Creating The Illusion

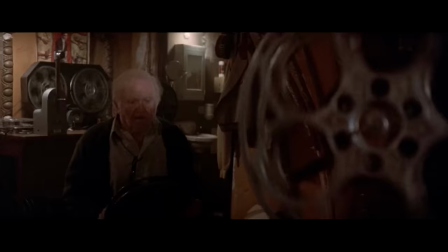0s
I'm sure you're all familiar with the term movie magic. But what does that really mean?
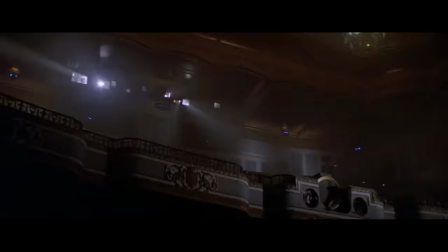6s
Film in and of itself is an illusion, and like all magic tricks, if done well, can captivate, wow, and amaze audiences beyond comprehension.
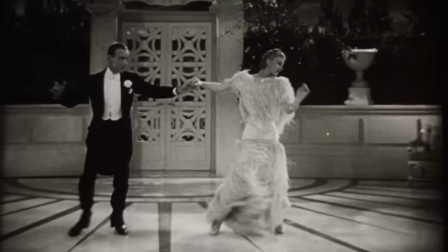15s
That being said, the process of making a film is quite complicated. How do you create something that has a profound effect on an audience? How do you make audiences believe what you're showing them is actually happening? Every filmmaker is faced with this problem before they even step foot onto set.
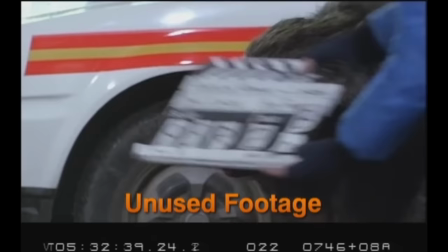33s
So to put it into words, I'd say a large part of filmmaking is problem solving.
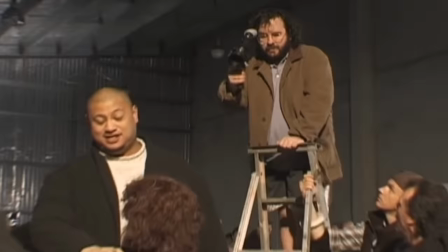37s
And for a filmmaker, it's important to understand how your departments work to determine which techniques are required for successfully selling an allusion to an audience.
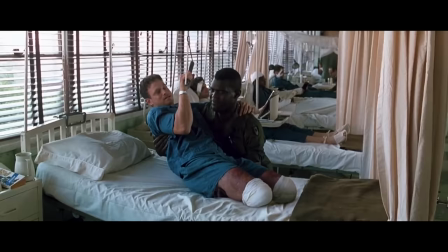45s
So I wanted to take the time today to show you some of my favorite examples of what I consider to be true movie magic
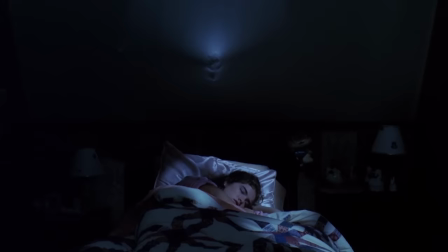50s
and how directors have collaborated with their departments to come up with creative solutions during the filmmaking process. But before we begin, this video contains some clips from horror movies with monster and gore effects.
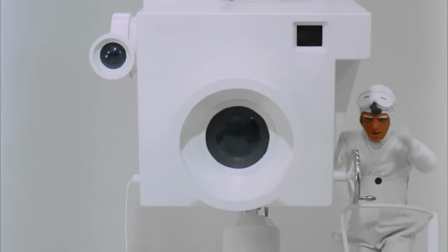61s
While they're totally rad, some people might find them creepy or disturbing.
Don't be alarmed, because you see, it's only a picture.
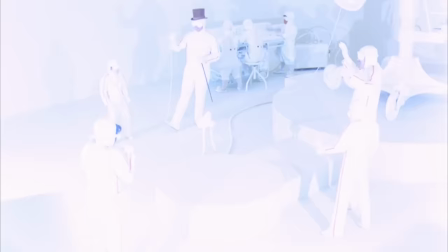69s
Okay, let's get started.
Lights, camera, action!
First off, we're going to discuss different departments and concepts and layer them on as we go. Let's start with editing, because a lot can be accomplished with a simple, well-placed cut.
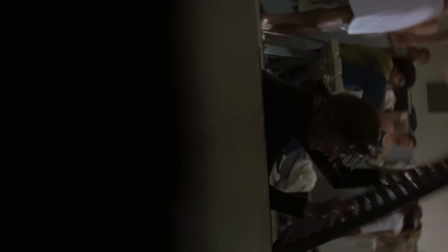88s
Editing allows you to creatively stitch separate moments together in order to make the action appear to be continuous.
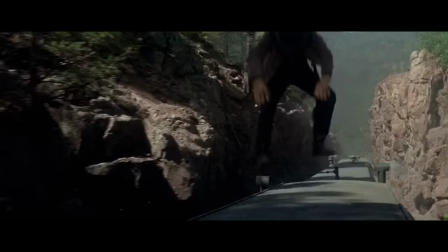94s
A stuntman could be performing an action that's too dangerous for the actor to do, and then you cut to the actor finishing that action.
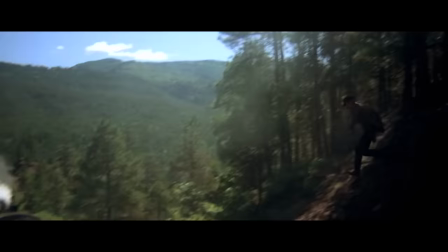101s
And then when edited together, it's seamless.
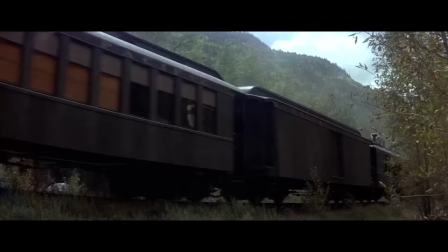105s
Having some sort of idea ahead of time of where one shot ends and another shot begins will ensure that you get the pieces you need to successfully create the illusion. Now, you obviously can't edit without footage, so let's talk about cinematography.
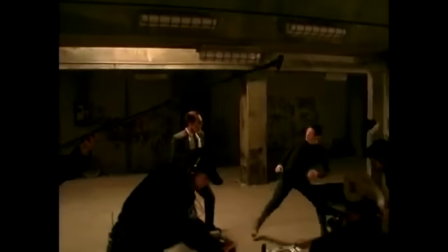120s
Determining which camera angles you use or shoot an effect from will play a huge role in whether or not the audience believes it's happening.
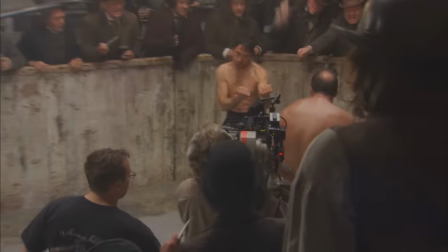129s
Say you're trying to sell a punch, well, you could have the actors actually punch each other,
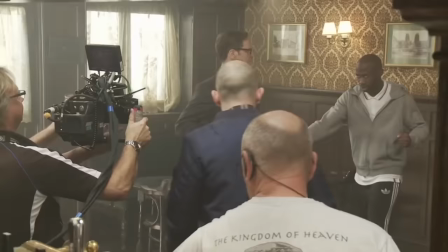134s
or you can cheat it by placing your camera over one of their shoulders.
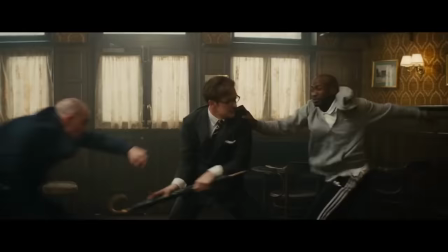139s
They don't have to make contact at all, in fact they don't even have to come close, because the angle of the camera combined with editing sells the illusion.
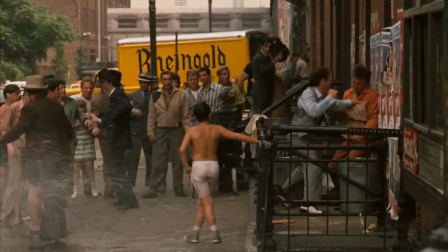149s
If your camera's positioned profile of the action, sometimes the illusion is broken, like in this shot from The Godfather where Sonny clearly misses by a mile.
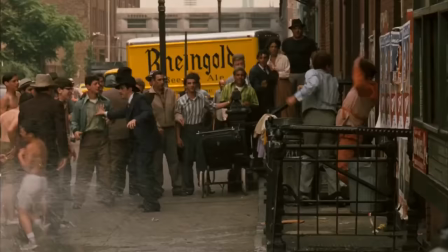158s
So determining where you put the camera means everything. Now editing, cinematography, and special makeup effects all go hand in hand.
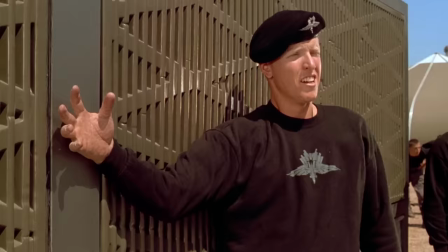165s
So say the script calls for a person to get stabbed through the hand. Now, you obviously can't really stab someone through the hand, so how do you do it?
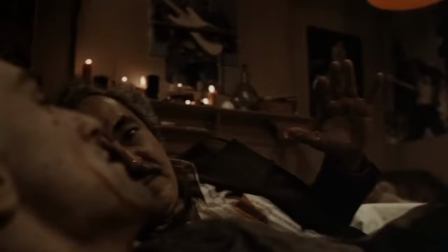174s
Well, there's a number of ways to pull it off. In Taxi Driver, makeup artist Dick Smith came up with this solution with Martin Scorsese. This trick effect was done by filming the action of the knife going towards the hand. I think it had a retractable blade. And then there's a cut. and I attached a fake knife that had a handle here and then a heavy wire linking it around to a blade.
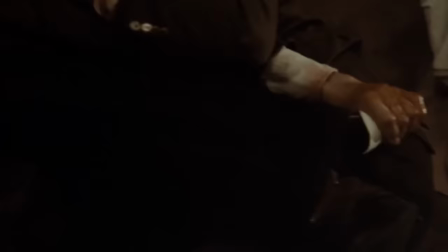202s
And when the film is edited together, you get the illusion of the knife going right through the hand.
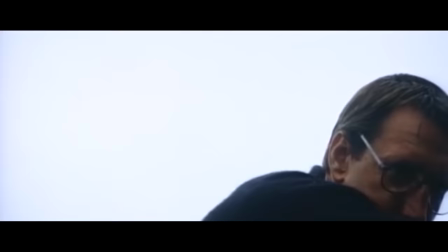211s
Now, weapons can be very difficult to work with.
Gun jam. Okay, once again, and action!
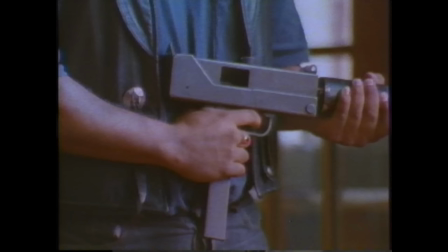217s Gun doesn't work. Cut it!
On El Mariachi, Robert Rodriguez came up with a creative editorial solution to a very similar problem.
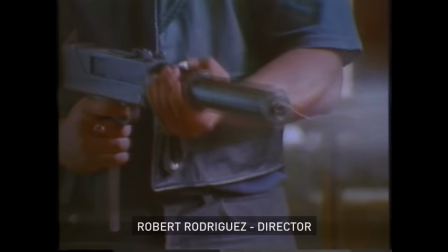225s
The only problem with having a real gun is that when you put a blank in it, it would jam like this. That's it.
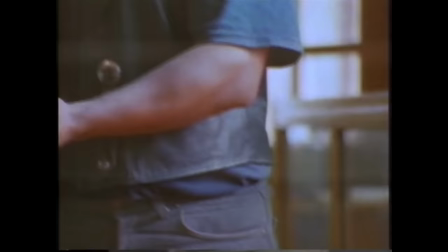230s
That's all it would give us.
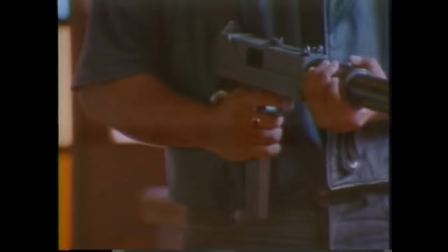231s
So what I would have to do in order to have a machine gun sequence is that I would have to shoot the barrel firing once from four different angles like this.
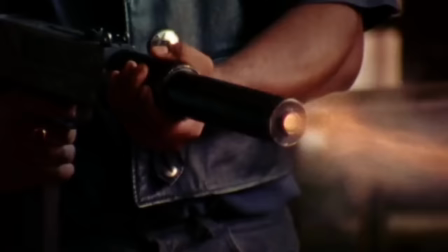239s
What I did was I double cut the barrel fire.